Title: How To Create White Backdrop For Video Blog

Here in the office I don't have a lot of space, and a low f value really gives me a very, what we call a narrow depth of focus, and so it's going to create a nice blurred background. So those are the just the 4. Those are the 4 things that you need in order to make this work.
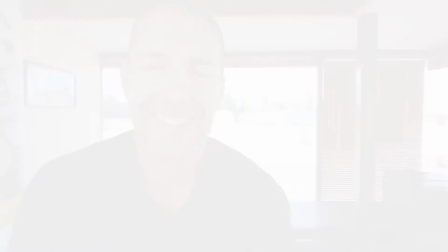(4:19)
So let me go ahead and get this set up for you. Oh, in this case we're going super high tech. I'm using thumbtacks also.
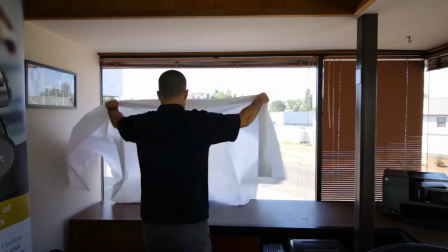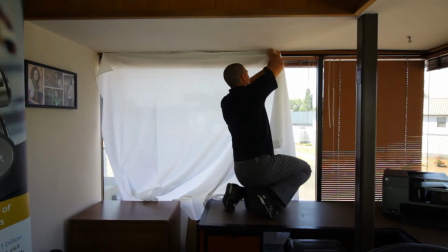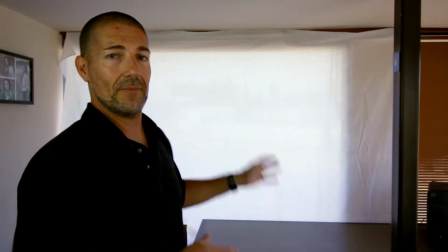(4:39)
Ta-da! Well, that's it.
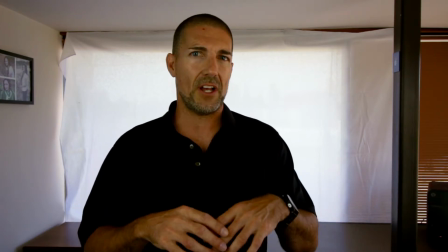(4:40)
It is in place, and while it's not fancy and it's not some expensive, elaborate studio setup, it works.
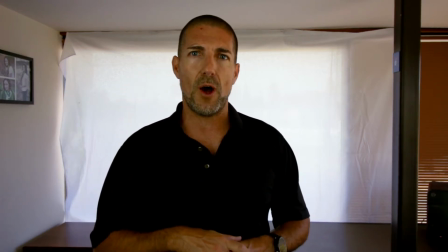(4:49)
Now, in order to make the magic happen, I have to swap out lenses. Let's do that now.
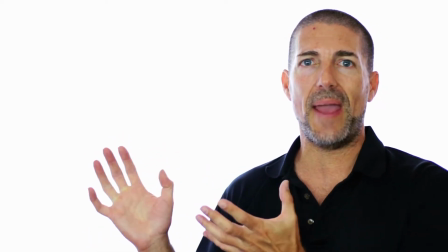(4:54)
Well, what do you think? I think it looks pretty darn good. Not bad for a DIY studio setup in my office.
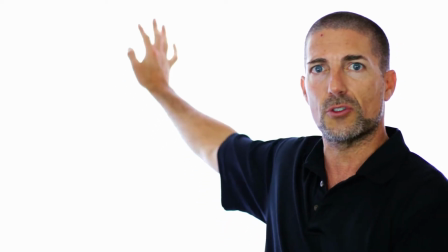(5:02)
And you can't even tell that this is cloth for two reasons. One, it's really blown out from the window, the light coming in through the window.
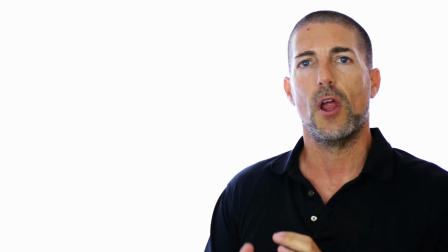(5:09)
And then number two is that 1.8 f-stop on the camera really is going to blur everything out that's not in focus.
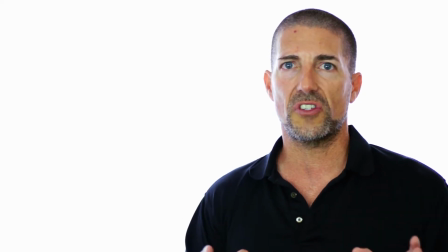(5:18)
I have to really be careful that I focus on my face. The other thing that you don't see that's off camera, behind me I have 3 softbox lights,
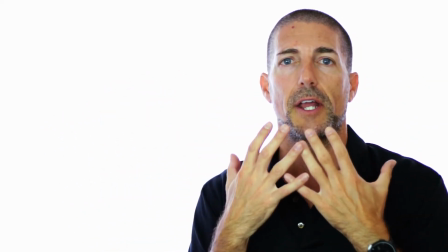(5:26)
and those are giving me light so that I'm lit up and not dark, like being backlit, which is not good.
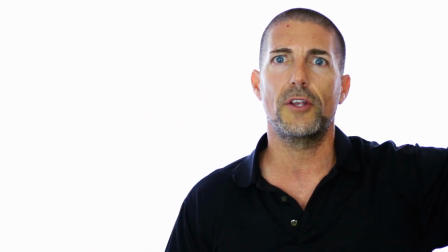(5:33)
And then also I've closed all the windows, the blinds on the windows.
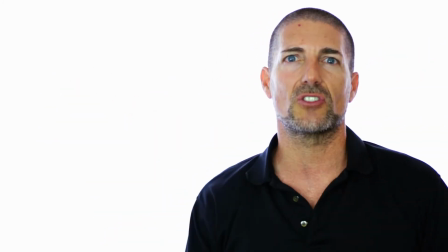(5:38)
I've closed all of them. That way I have a consistent light source. I don't want light coming, changing light.
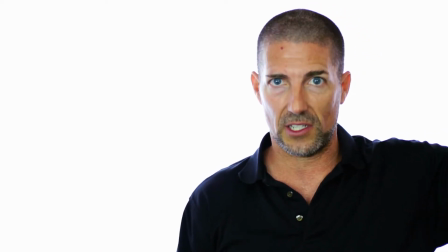(5:44)
That's the problem with having windows, is that the light value is always changing.
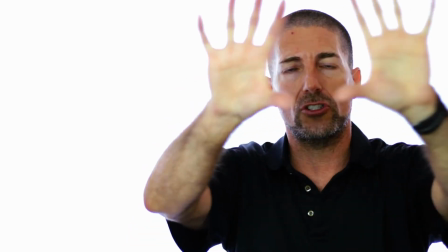(5:48)
By having the shades down, keeping it dark in here, just using my light boxes, I can control the light.
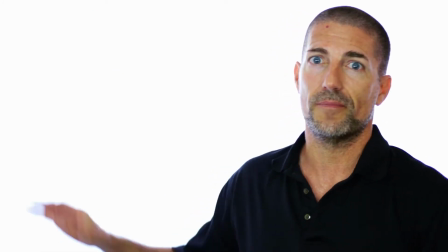(5:54)
The one downside with all of this, well, besides the fact that now I've got a big cloth over my window,
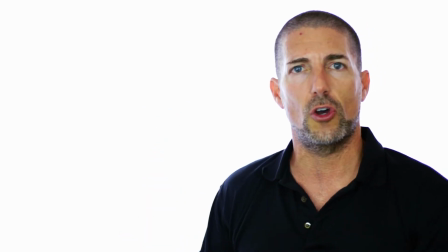(6:00)
which doesn't look good when I have meetings, but from a video point of view, is the artifacts.
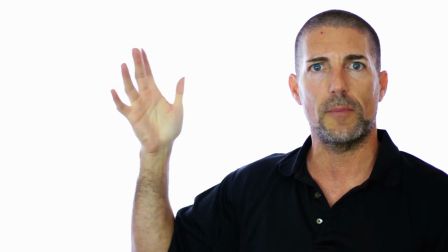(6:07)
You know, if I wave, if you have any fast movement, if you look at my fingers, they tend to fringe.
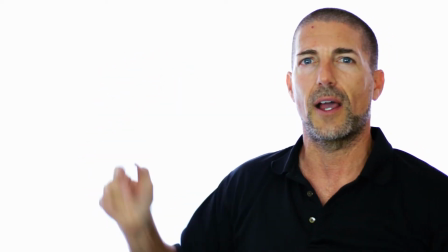(6:12)
You get this purple fringe and I lose parts of my fingers. I'm not sure if it's the lens or if it's just too much light coming in,
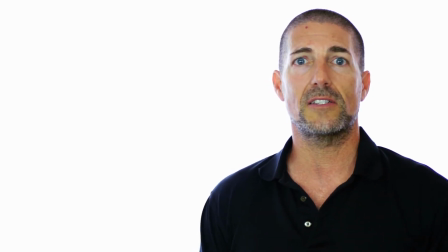(6:19)
but with the type of video blog that I'm doing, typically I'm not talking over here a lot with my hands.
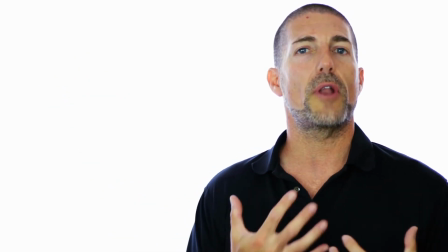(6:25)
I might be talking here in front of my body and I don't have that issue. And so for me, this works out really well. I would love to hear your thoughts, feedback, and opinions on this video. If you found it helpful, please give me a like and be sure to subscribe to the channel. If you did not find this helpful or you thought it was just silly, go ahead, hit the dislike button or the thumbs down button. I won't take any personal offense to it. I've got a couple more videos over here that you can check out, and feel free to subscribe by clicking up here. All right, everybody, take care.